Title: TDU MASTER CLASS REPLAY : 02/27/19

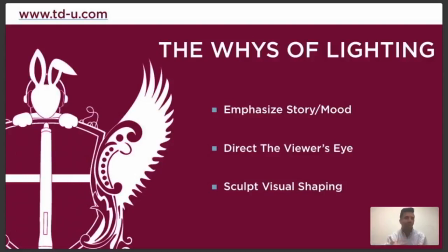There's three things. And this is the three things that we'll talk about over and over and over again. We'll mention them in every single one of our classes. We will constantly talk about them in every single shot that you submit to us. And that's these three things. One, emphasizing the mood. Two, directing the viewer's eye. And three, sculpting visual shaping.
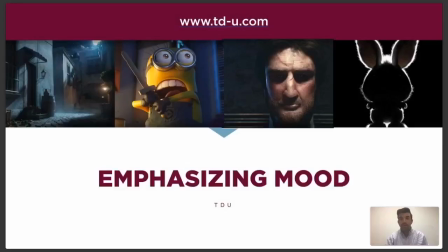So let's go through them one at a time. So we've got emphasizing mood. At the core of what we're doing, what any artist is doing on animated film, is we are helping tell a story. And for lighters, that means we're using light, color, shadow quality, darkness, all that good stuff to help tell the director's story or help tell the writer's story.
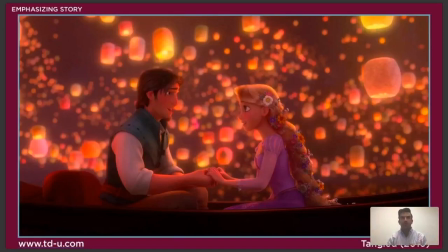So we'll have scenes like this. And as an artist, you'll get a note. Say you're working on this shot from Tangled, and you'll get the note. We need it to feel romantic. We need it to feel soft. We need it to feel happy.
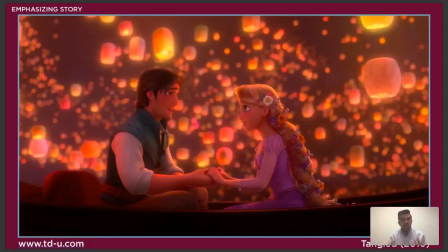you know okay lots of warm tones lots of soft shadows lots of happiness like glowy elements like look how glowy this is and soft and to focus everything is it's
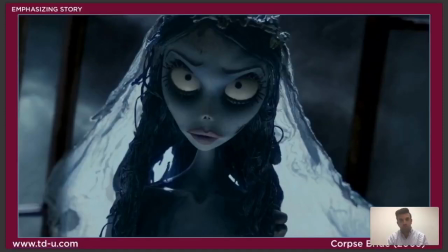beautiful and that's there to help tell the story the opposite of that we've got the corpse right we've got lots of dark shadows lots of heavy tones lots of dark tones sharp shadows um just kind of a uh uh we've taken all the warmth out of this shot just very dark contrasty
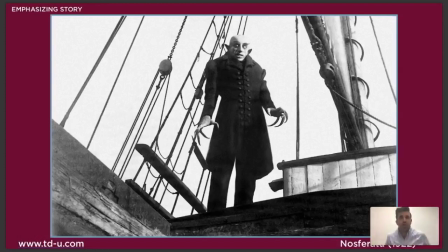stuff and this isn't something new this is Nosferatu this is one of the first horror movies from uh 1922 and you can see even in the silent film era they're using lots of contrast lots of darkness lots of just frankly creepy lighting in order to get this guy to
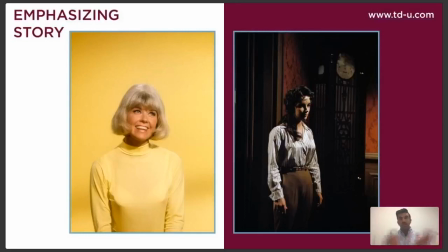to look a certain way and have the audience feel a certain way now these two images like immediately you can see them you think that they're very very different but at their core they're pretty much the same thing it's just a single female character standing in the middle of the frame, just not quite full body.
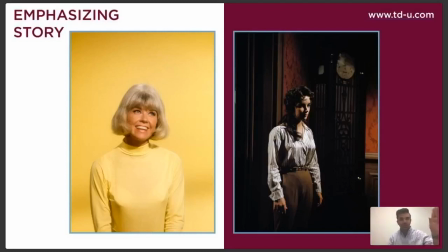But you can see on the left, it's clearly happier. The colors are much more saturated. There's no shadow in her eyes or no hard shadows anywhere on her face. And I mean, granted her expression is very happy, which certainly helps, but the lighting is emphasizing that mood. And if you look at the screen right side, we almost don't even see her eyes.
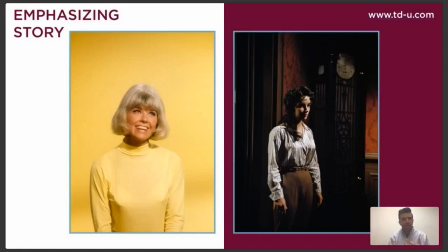There's so much darkness, so much shadow there, so much dark, heavy lines and just sharp shadows everywhere.
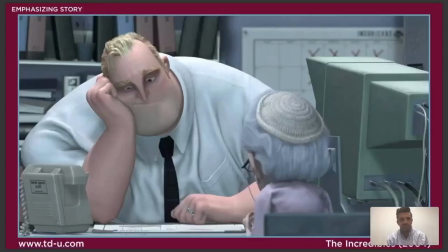Just a completely different mood with very, very similar subject matter. I could even work with the exact same character. We've got Mr. Incredible here. In this shot, this is early in the movie. He's the insurance salesman. He hates his job. He hates his life. He's bummed out he's got to tell this woman that he can't fill her insurance claim.
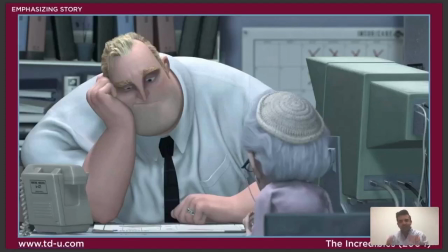His life is bad. And look at him. He looks sick.
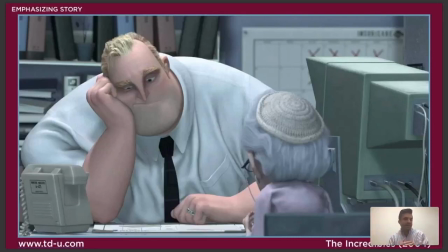There's no warmth in his skin it's completely drained it's uh he he looks almost lifeless here versus towards the end of the movie when he's back to be
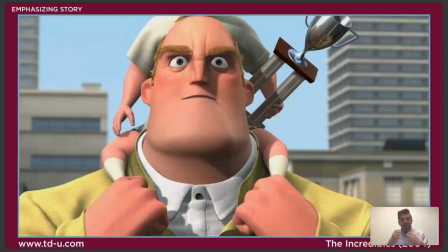his superhero ways like he is just pumping full of blood and and that's the lighting and that's pushing that color so we can really feel
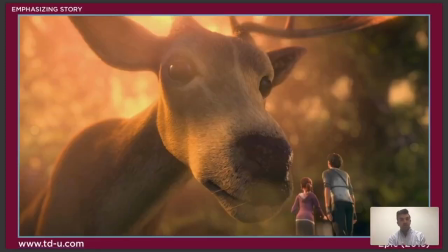his emotions and his energy take this shot from the movie epic um so in this scene it's very similar to tangled these two characters are falling in love here they're walking through the forest they're little teeny tiny characters and they run into this deer and it's glowy and it's beautiful and it's magical
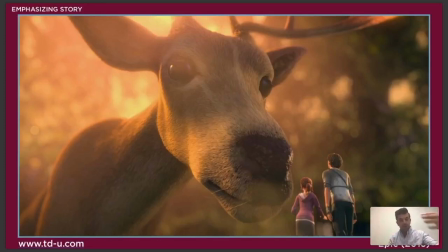and it's soft and and again it's all based on the color of the light the shadow now if we just take out the color it changes the shot a
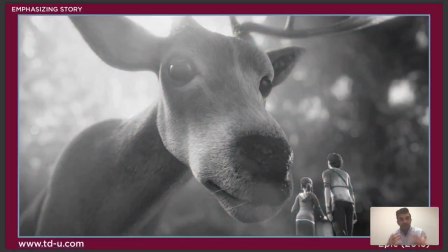little bit right like it takes it from being this warm romantic affectionate thing and makes it more like a documentary like they're studying this
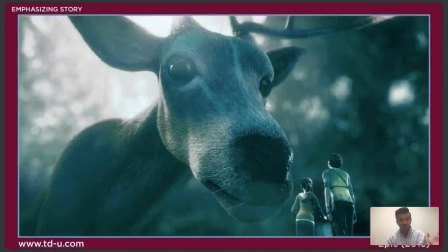creature now and then if you shift it the other way and make it like a blue green now they're just like on an alien planet with this crazy large creature and like you feel like they might be in danger like this thing's about to eat them and all we've done is shifted the
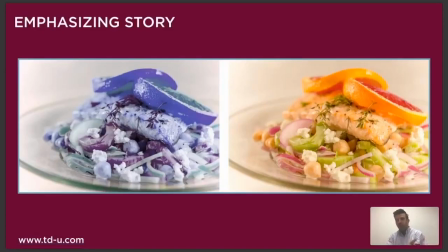colors an interesting one that i really like is the association with color and food and now most food in nature is warmer in tones and so uh by default we tend to like that we tend to flock to warmer tone
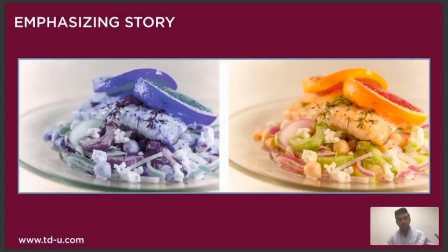foods um versus blue food which tends to not be that appetizing uh this came up in a study when they said, hey, if you want to lose weight, if you just eat off of a blue plate, you're less likely to overeat. And because blue puts together the psychological thing in her head, that will tell you not to eat so much.
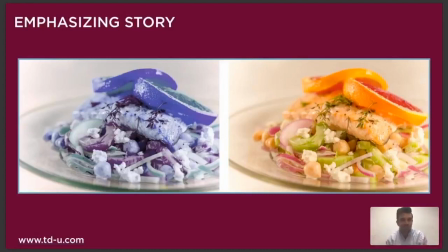See, we're not only here to talk about lighting, we're going to give you guys health tips as well. So how does that work for a lighting artist? Well, say you've got a little kid and he's coming home to a big feast and he's been out in the rain all day and his day has been terrible. But look, there's this huge feast on the table.
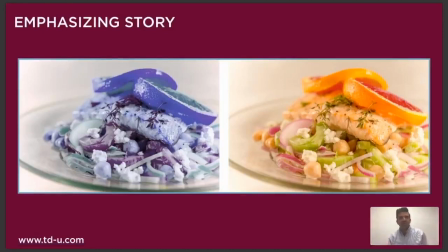As a Lighting artists, you know that means you want to hit it with a lot of warm light, like really lift it up and make it nice and bold and beautiful and awesome. But then he looks over and he's got to eat the Brussels sprouts or whatever he hates before he can have the rest of it. Boom, you hit that with some cool light, like pull out all that warm value.
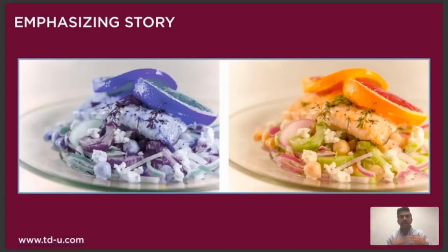And it's just unappetizing and like, and again, the words are helping tell the story. But of course, we're visual artists and we visually are helping that story along.
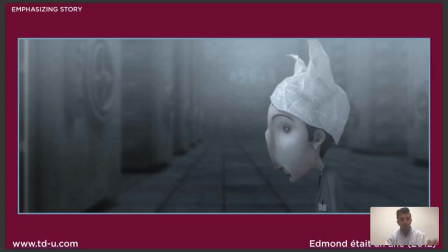uh light and color can be also used to emphasize off-camera hope so again um in this film edmund is a donkey
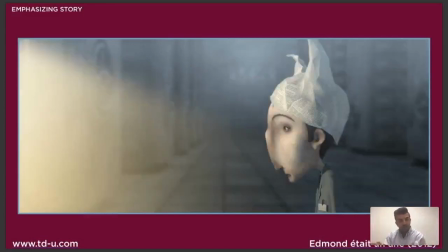uh this is a very cool shot very kind of sad melancholy but in the uh halfway through the shot the screen left side opens up some warm light comes pouring in all of a sudden he's got some hope he's got some opportunity about what's happening off here just by that light and color shift this is one of my favorite stories
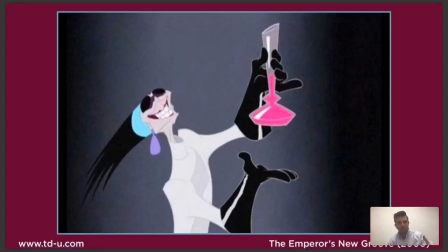uh this is from the emperor's new groove so in this movie there's uh this potion this pink potion that turns the main character into an animal and uh right before that potion is introduced by the the villain you'll see if you watch the film that for like
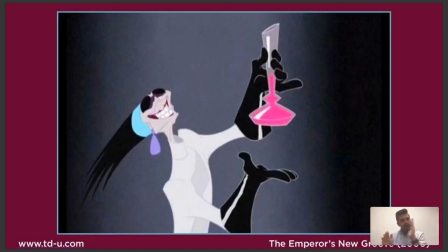20 or 30 shots leading up to it they will actually pull out warmth out of all the shots and they make the colors a little bit bluer a little bit uh cooler a little bit desaturated so all of a sudden this character turns around grabs a potion boom puts it in front of the camera like this and
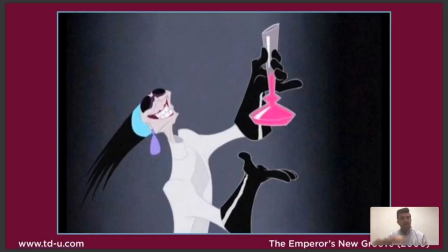then the pink color just pops off the audience is immediately attracted to that and then for the rest of the film they've limited that pink color to just that potion so now like anytime it's like someone drinks it they burp it like that burp will be pink or
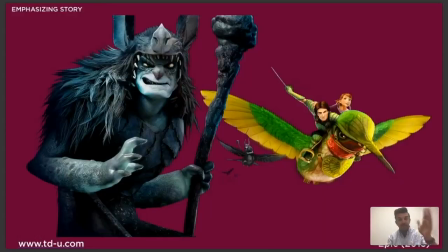whatever it's totally isolated to that and that's something that lighting can help enhance that that pink color is associated with that character again going back to epic we've got our warm tone hero hero characters versus the cool tone uh villain so the warm tone characters are all about life and energy and the warmth of forest,
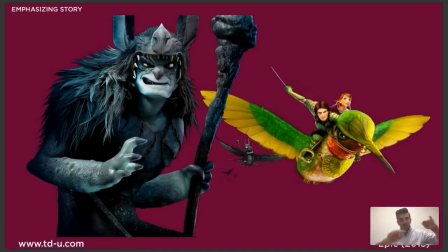where the cool characters are all about death and destruction. And so as lighting, we always try to make sure that they read as those two different things.
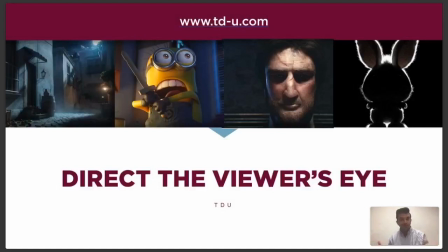Next up, directing the viewer's eye. What does this mean? Okay.